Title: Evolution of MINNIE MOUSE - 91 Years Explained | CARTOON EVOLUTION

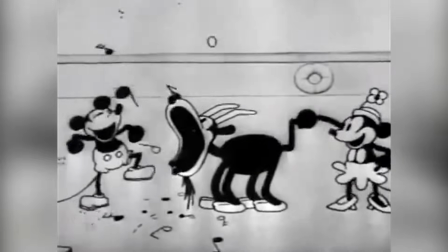Minnie Mouse is the lovable female counterpart of Mickey Mouse,
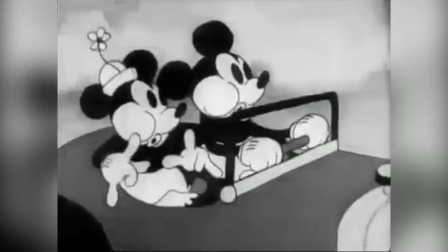and alongside him she has joined in on hundreds of exciting adventures, becoming one of the most iconic fictional figures of the 20th century.
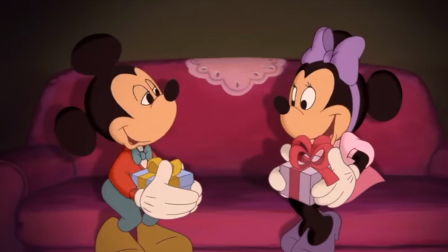In 2018, alongside Mickey, Minnie turned 90 years old, and in her nine decades of existence, her look,
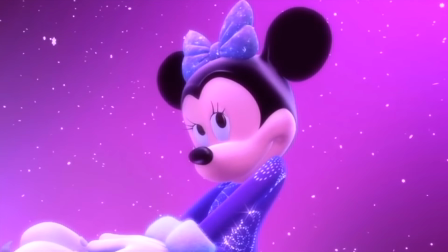design, and even personality have evolved drastically through a variety of cycles, along with changing animation styles and audience expectations.
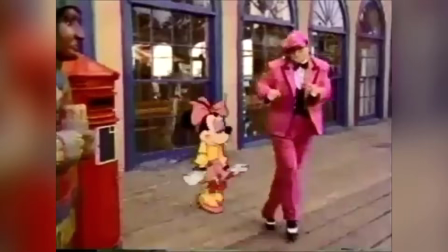And while Minnie's changes somewhat mirrored Mickey's along the way, animators and storytellers always found special ways to make her stand out from the crowd.
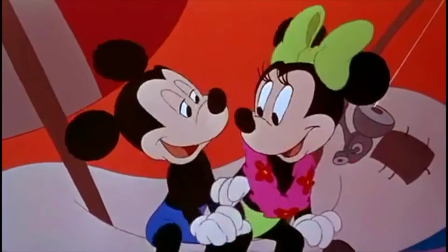With her visual design altering close to 20 times across 91 years,
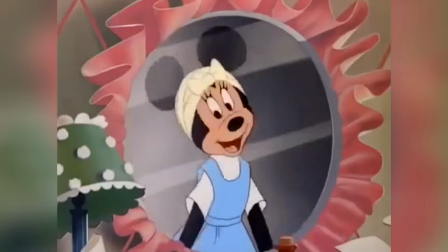some more noticeable than others, Minnie has undergone a slow, yet often subtle evolution.
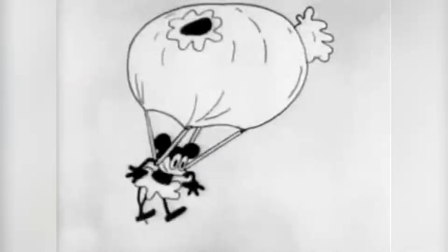In this video, I will trace the evolution of Minnie Mouse right from her first appearance in 1928 to today in 2019.
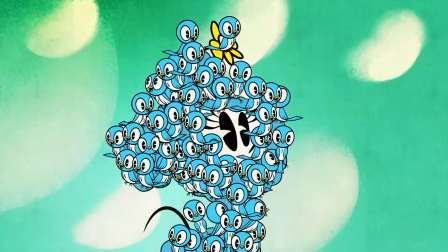To do so, we will look at the most drastic and important changes prevalent across more than nine decades of shorts and series.
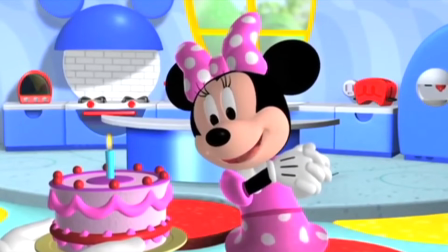Though Minnie sadly didn't receive much fanfare during Mickey's 90th celebrations, despite sharing the same birthday,
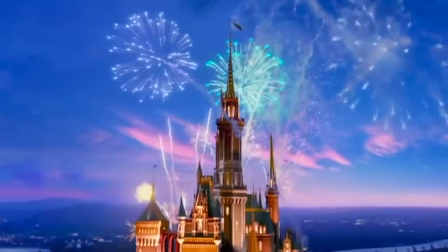it's finally her time to shine, in this edition of Explaining Disney.
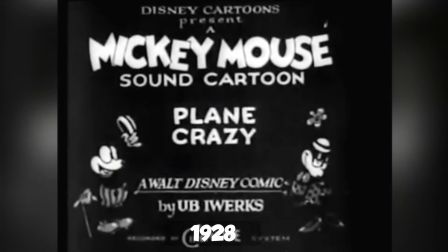Minnie and Mickey were both conceived together for 1928 short Plain Crazy.
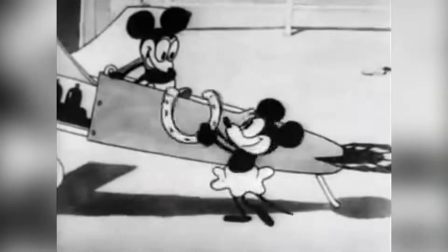While Plain Crazy was the fourth Mickey Mouse short to be released, it was the first produced and shows us Minnie's most primitive design.
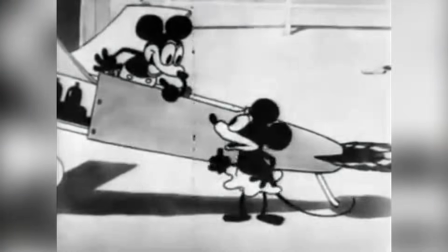Minnie was originally created as the sidekick and love interest of Mickey, but also in some respects was created as his foil,
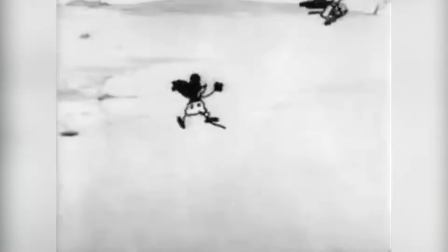providing a comedic and lovable rivalry which would see her thwarting or derailing many of his plans and escapades.
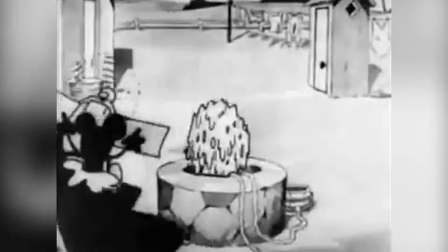Minnie was not a villain in any sense of the word.
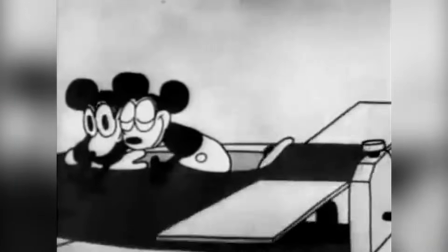She was simply a strong female character who knew how to play hard to get and keep troublemaker Mickey in his place.
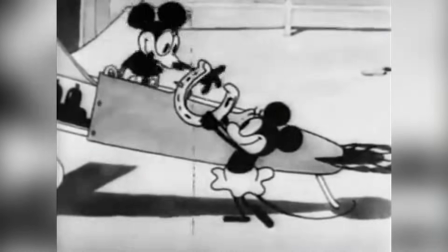Minnie was conceived as a free spirit and full of energy and was designed after the brash and flamboyant flapper girls of the 1920s.
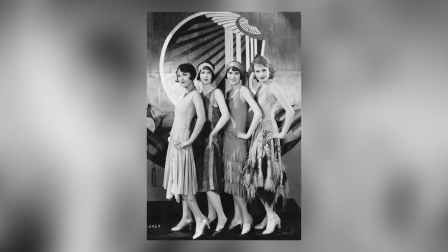A generation of free-spirited women who went against social norms and broke boundaries in what was then considered acceptable female behaviour.
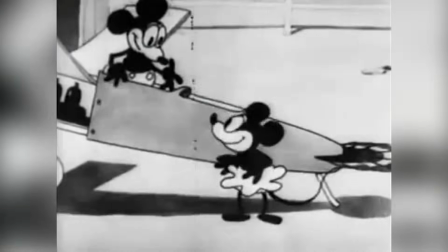In playing crazy, Minnie wears a flapper dress and patched lace underwear, which are often visible throughout the shorts.
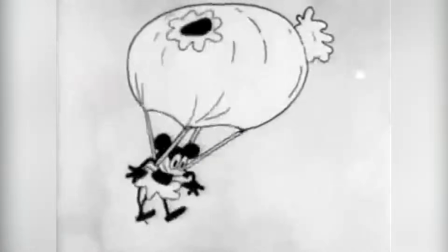It's interesting to note that Minnie's dress would be plain for decades in the cartoons,
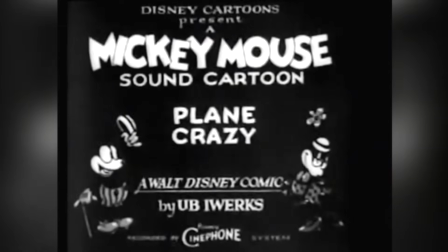that would appear with polka dots on the title cards and in publicity materials and posters right from the very beginning.
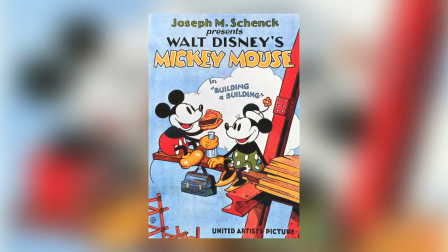This is what would become the most recognizable Minnie design.
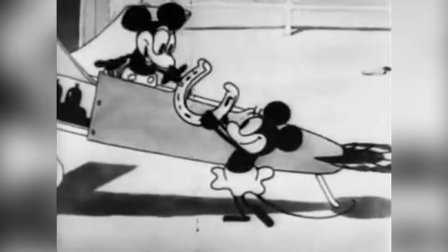Just as Mickey, however, she doesn't wear shoes in the earliest design, though she does sport incredibly long and fashionable eyelashes.
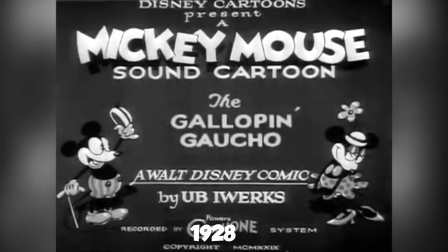1928's The Gallop and Gaucho, the second produced but fourth released Mickey short, would add another couple of layers to Minnie's appearance.
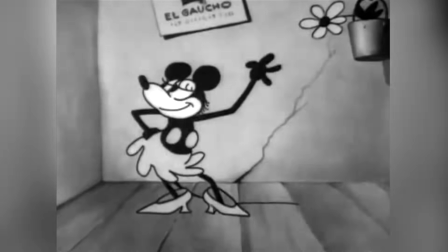Her flapper dress would gain two large polka dots and just as Mickey, she would be shown wearing shoes for the very first time.
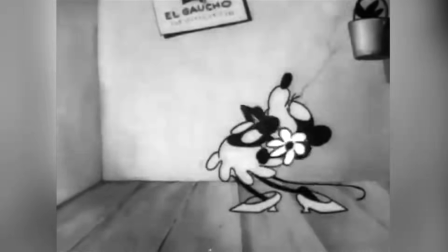Minnie's shoes are a pair of high-heeled pumps that are incredibly oversized.
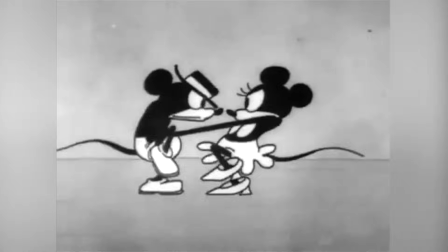Minnie's pumps were designed this way for comedic effect and many of the early shorts would see her struggling to keep in them.
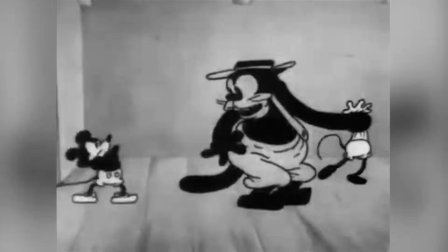Gallopin' Gaucho is seen by Minnie as the short in which Mickey transitioned from Troublemaker to Hero,
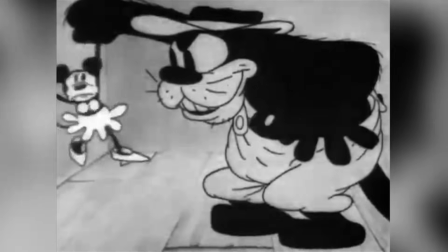and can likewise be seen as the short in which Minnie transitioned from Foil and Free Spirit to Damsel in Distress,
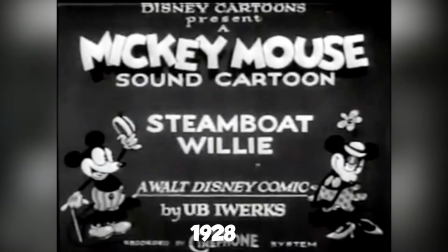a role she would take up for many years. Steamboat Willie would be the first widely released Mickey Mouse short, though it was the third produced.
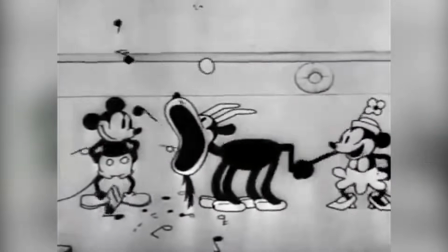In this short, Minnie would first be seen in her bowler hat with protruding flower, which would go on to form an iconic part of her look in shorts going forward.
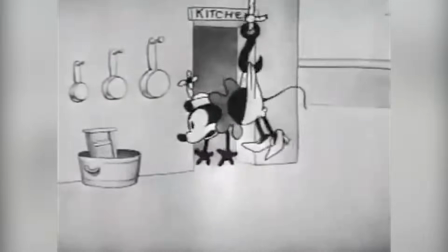In order to make the characters a bit more visually appealing, both Minnie and Mickey would undergo a slight visual redesign,
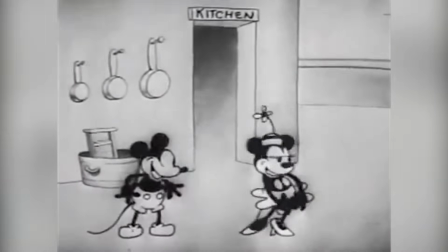as their eyes would transition from large white eyeballs with large black pupils, to beadier eyes,
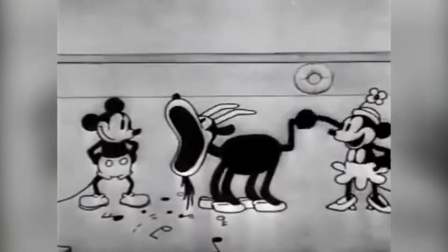which were really nothing more than small black ovals.
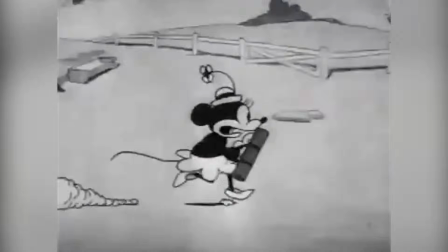In addition, Minnie's eyelashes were greatly diminished, and in the few shots she's seen with them, they are no longer as prominent as they previously were.
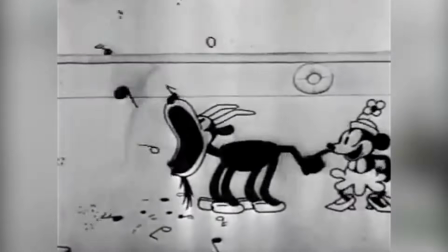This was perhaps done as a way to make Minnie less promiscuous and outlandish, and more refined and classier.